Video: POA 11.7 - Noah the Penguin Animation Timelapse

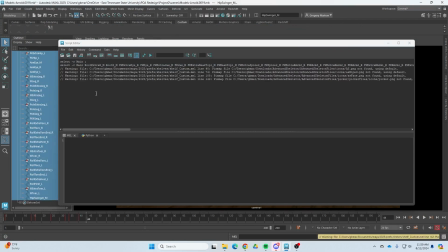0:08 The rest of the process of animating the penguin took about another hour, and so I've sped up this video to show you the process.
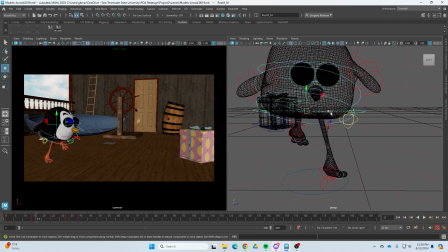0:15 So here you see I've made my selection set,
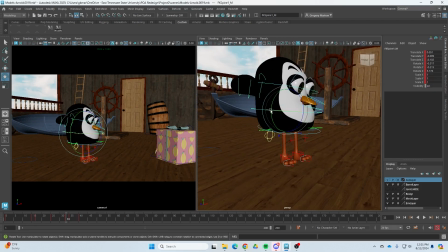0:18 and I am making some adjustments from different camera angles to the penguin's poses that I already had for the first jump,
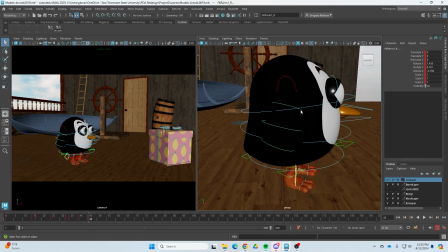0:27 and just constantly rotating around and checking it from every side,
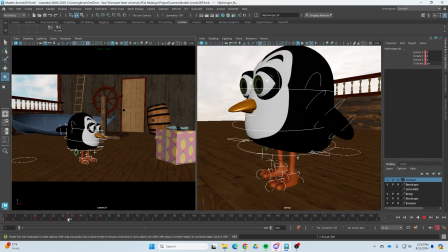0:32 but at the same time making sure that I have my camera 1 visible, and this is the camera that will render,
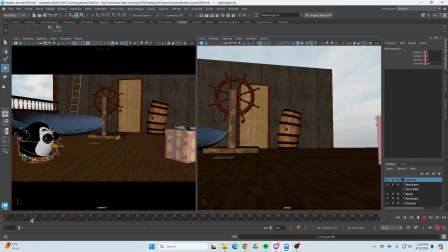0:38 so we want to make sure that the animation always looks good from that angle. So we got our first jump.
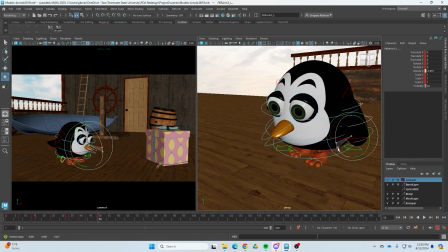0:45 I spend a little bit of time here adding an additional anticipation for the second jump,
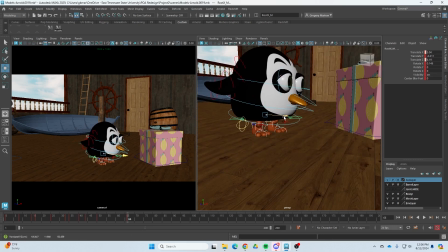0:52 and then I duplicate that pose and move the character forward.
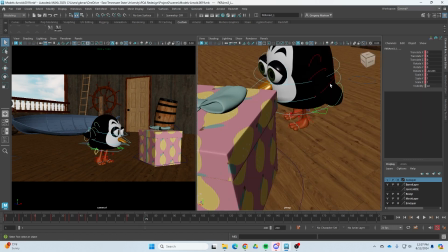0:57 So this was the down pose.
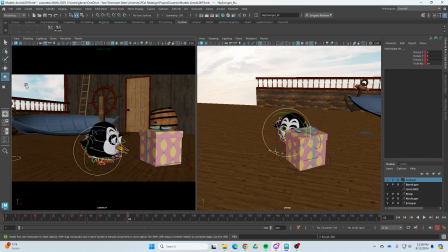1:02 And then now what I'm doing is sort of a pose where the character is looking at the box.
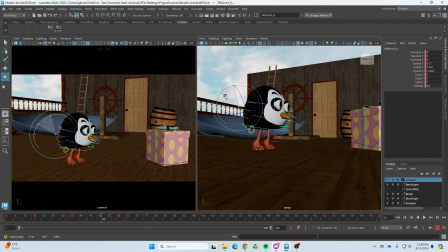1:09 Here's where I'm adding in the up pose. So keep in mind, you don't have to create these poses in order.
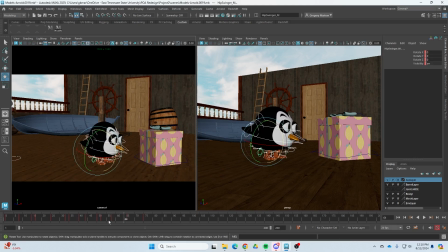1:15 Like, you can use Maya's timeline to help you get certain poses a little easier by
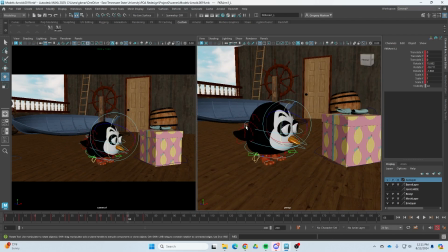1:22 maybe you make the pose that's a few poses ahead, and Maya's timeline helps you get the next pose.
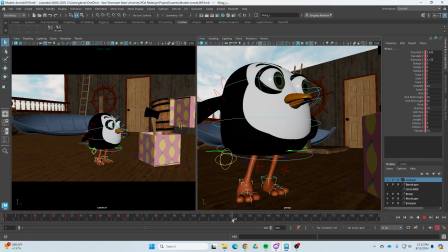1:30 Again, every time I make one of these poses, I select the entire character and hit S to make sure I'm setting a keyframe on everything. That way I know that that pose will still look like that later.
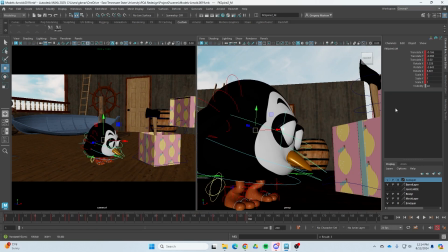1:41 And so I have this anticipation pose of the character watching the box,
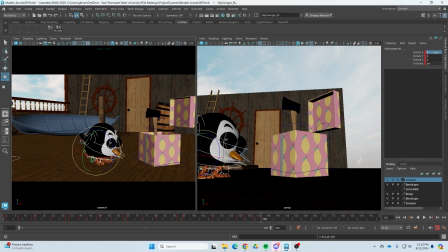1:46 and then we squash down when it realizes that it's something dangerous inside of the box.
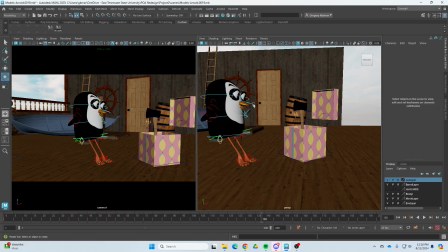1:52 And I'm going to do more of a cartoony, like, jump scare here.
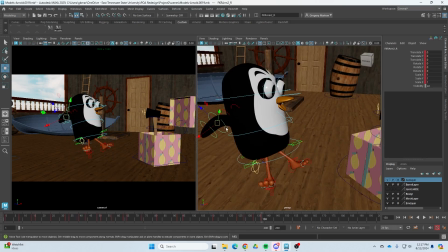1:58 And I'm mainly just getting the main pose here.
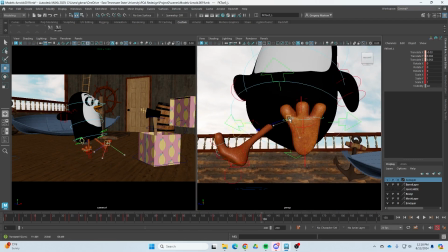2:00 Later we'll come back and we'll add a little bit of a vibration or like a shake to this, and we'll use the graph editor to do that.
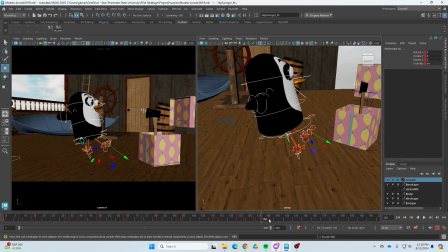2:07 So this is the character jumping back, being surprised by what they found in the box.
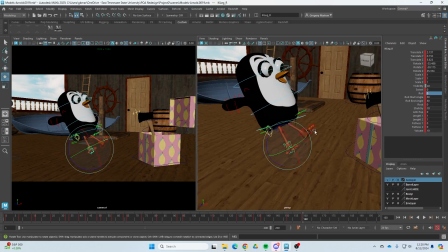2:13 And for a little while, this part of the animation is not going to look right. And that is really where we just start trusting the process.
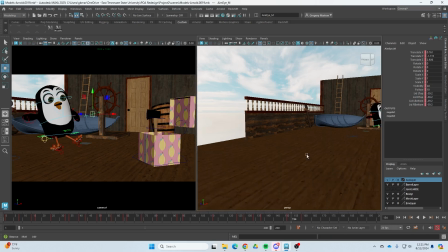2:21 Now, this part of the animation is definitely not going to look right because I want the character to kind of zip out of frame.
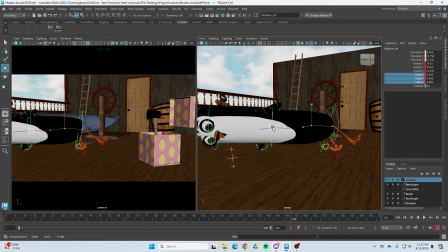2:27 All right. And so I tried some stuff here. I break the rig a little bit.
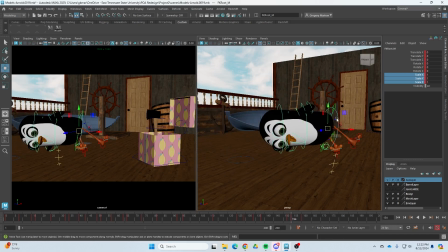2:31 And I want you to notice that, like, I'm mostly rotating the controls,
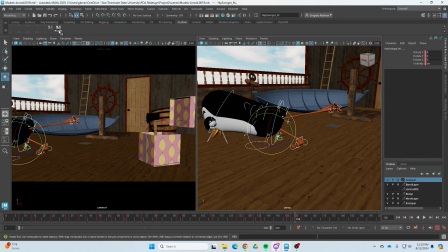2:36 but occasionally I will translate them just to get a little bit of stretch or just to manipulate the model to get the pose that I want,
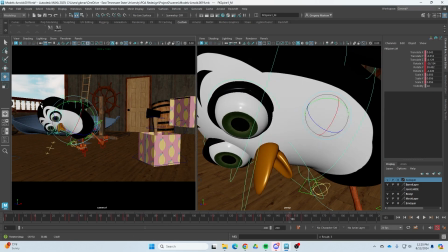2:44 right? You want to be careful not to break it and to make sure it feels like you're staying on model, but at the same time,
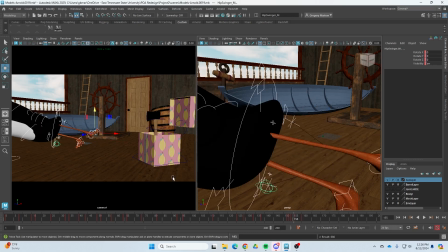2:51 you want to use the rig to get exactly the drawing you would need.
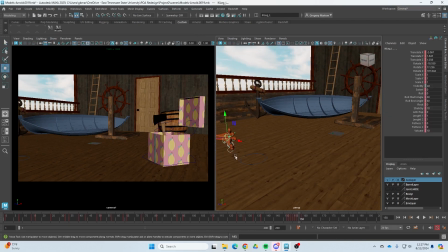2:57 With this, I want to feel like the upper body pulls the character out, and then I'm making those feet sort of drag along behind just a little bit,
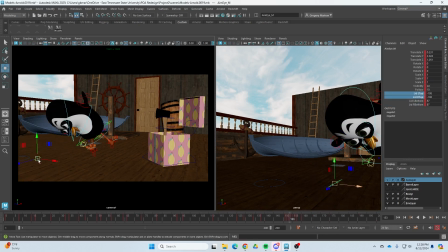3:05 so they're the last things that they go out of the screen. I'm also kind of leading with the eyes. I'm making the eye control sort of go off frame first, so it feels like it pulls the character off frame.
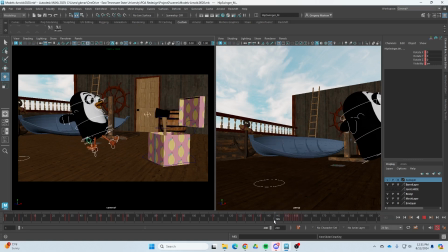3:22 Okay, and what you'll notice is that some of that section there where I had to do the character going off frame, I was setting a keyframe on every frame.
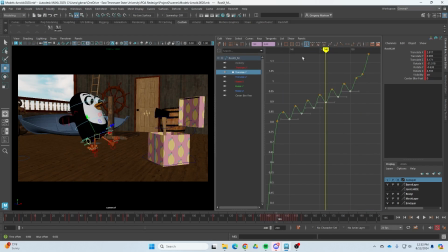3:30 Now I've intentionally gone through and set a keyframe on every frame so I could get this little vibration in here. And I'm just going into the graph editor and just getting a little bit of a wave action to get that shake that happens when the character is up in the air, to sort of give it that fearful look.
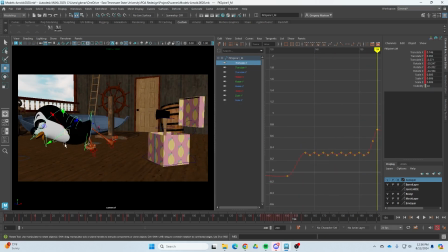3:51 I'm not doing this on every control.
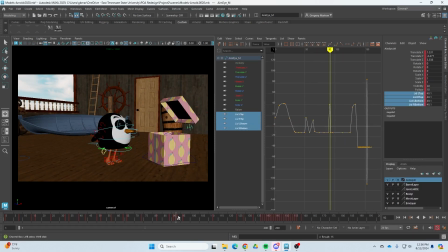3:53 I've keyed every control, but right now, to get the animation, I'm mainly doing it on the hips and the feet and some of the spine to get that.
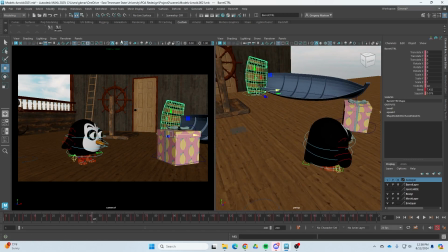4:06 So at this point I realized the background was kind of distracting and the barrel was in my way.
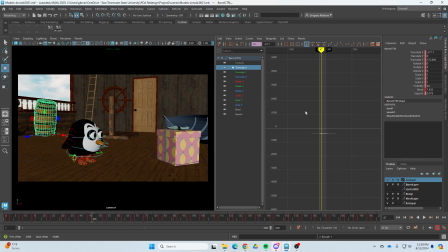4:13 It was kind of blocking some of the action. So I decided to change the scene.